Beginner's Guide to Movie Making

So, you want to make a movie, maybe a thrilling action or a heart-tingling romance, or maybe even an educational documentary, but you're not sure where to start. With production values in the 6, 7, or even 8 digits, it can be quite overwhelming, but you're in luck. All you need to make a great movie is a camera, editing software, and a cast that'll work for cheap. However, before you get carried away, you should probably know a little bit something about shot composition. Shot composition is everything that makes the movie pretty. Not like that. It's everything from lighting to character placement. And some important aspects of it are the rule of thirds, the shot types themselves, and the 180 rule. If utilized correctly, these little things can make a huge difference in your project. When designing a shot, one of the first things to consider is where to place people in the shot itself. Now obviously there are many different ways to place a person into a shot, all of them giving off a distinct feel or emotion. Playing around with the various locations, angles, and layouts can produce a wide variety of artistic scenes, but it can also help to develop your own distinct style. However, when you first start out making your own movies, it's best to stick to what's called the rule of thirds. If you've ever taken a photography class, you're probably already familiar with this subject. The rule of thirds states that if you were to divide the shot into thirds, the eye would naturally tend to go towards those thirds. Now, what that means is if you divide the shot into thirds vertically and horizontally,
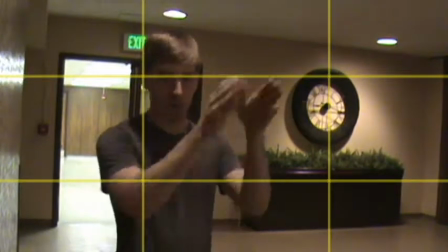(1:45)
the audience will naturally look at those sections of the shot.
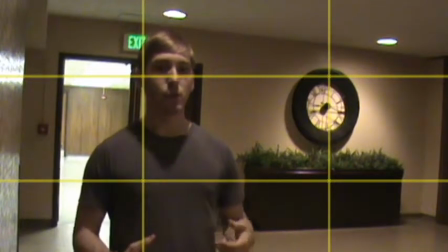(1:50)
So photographers can use that to make the audience focus in on certain things.
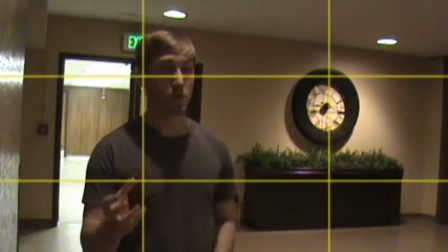(1:55)
They put the subject at these thirds. Or they can actually put them not on the thirds to have this kind of discomfort that the audience feels.
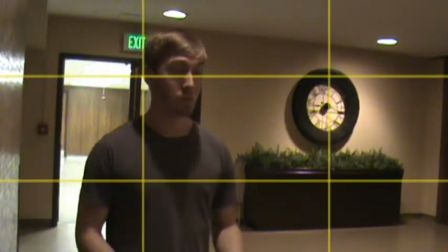(2:03)
And if you've taken a film class, you probably already realized that film is just a bunch of pictures appearing on screen rapidly. It's logical then to say that film can use the rule of thirds to the same effect as photography by placing your subject so that he aligns himself with these thirds. You can bring and maintain attention to him.
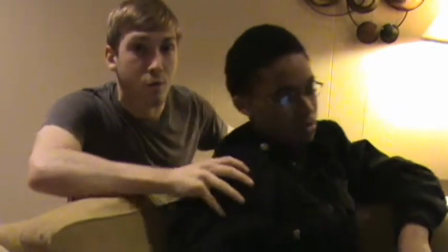(2:29)
Typically, the character is going to go on one of the vertical thirds, and his eye line will line up on the upper horizontal third.
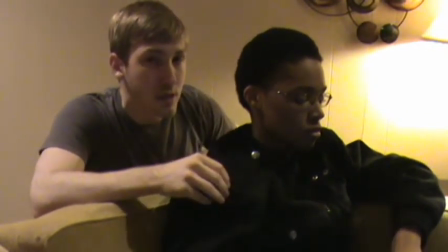(2:38)
This ensures that the audience maintains attention on him.
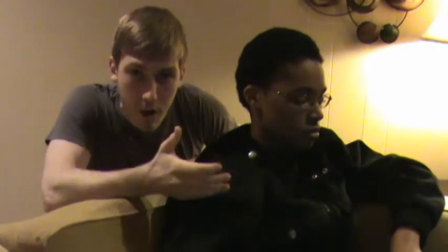(2:41)
And when you're dealing with a character that's talking, you want to give him what's called speaking room.
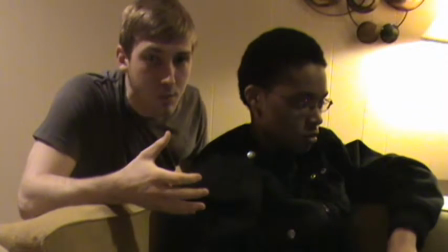(2:47)
The reason for this is if you imagine that the character is giving, when he talks, it gives off a speech bubble.
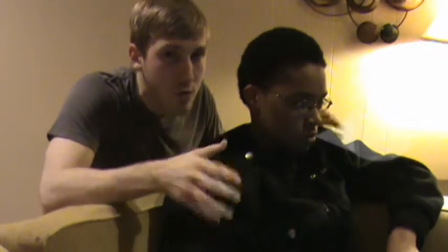(2:54)
And if you don't give him enough room, it'll swell and swell until pop, no more character.
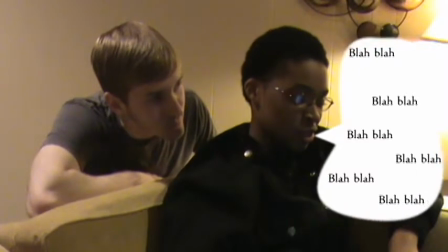(2:59) For example, Nathan, really don't have time for this right now. I have this paper that's due, like...
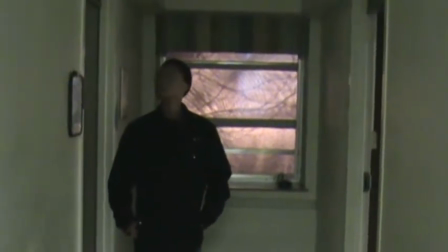(3:05)
Now that you know how to set up your character, it's time to set up some shots. There are many different qualities to consider when deciding which kind of shot to use. Probably the first thing is the distance from the camera and the character.
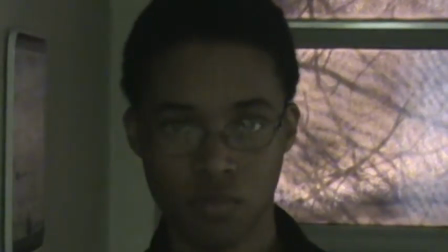(3:16)
There's the extreme close-up, the close-up, the medium shot, the long shot,
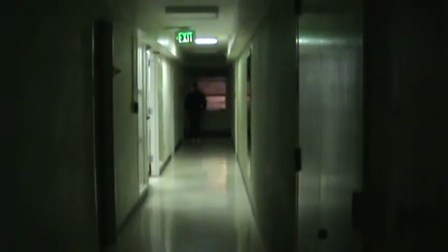(3:23)
and the extreme long shot, Also called an establishing shot because it is usually used as the first shot in a scene in order to establish the environment.
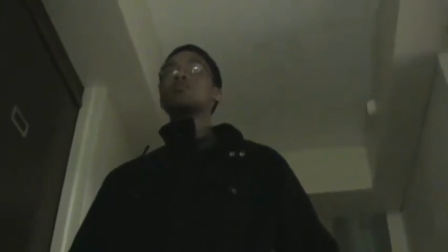(3:32)
You can also add angle to your shot, giving it an added feel. For example, a low angle shot will give the character an empowered feel,
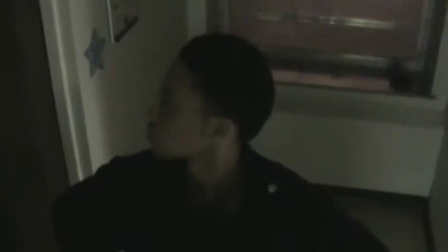(3:41)
while a high angle shot will make them feel diminished.
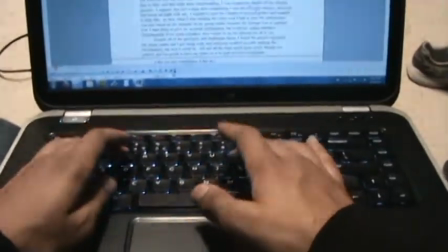(3:48)
Some popular types of shots include the point of view shot, an insert shot,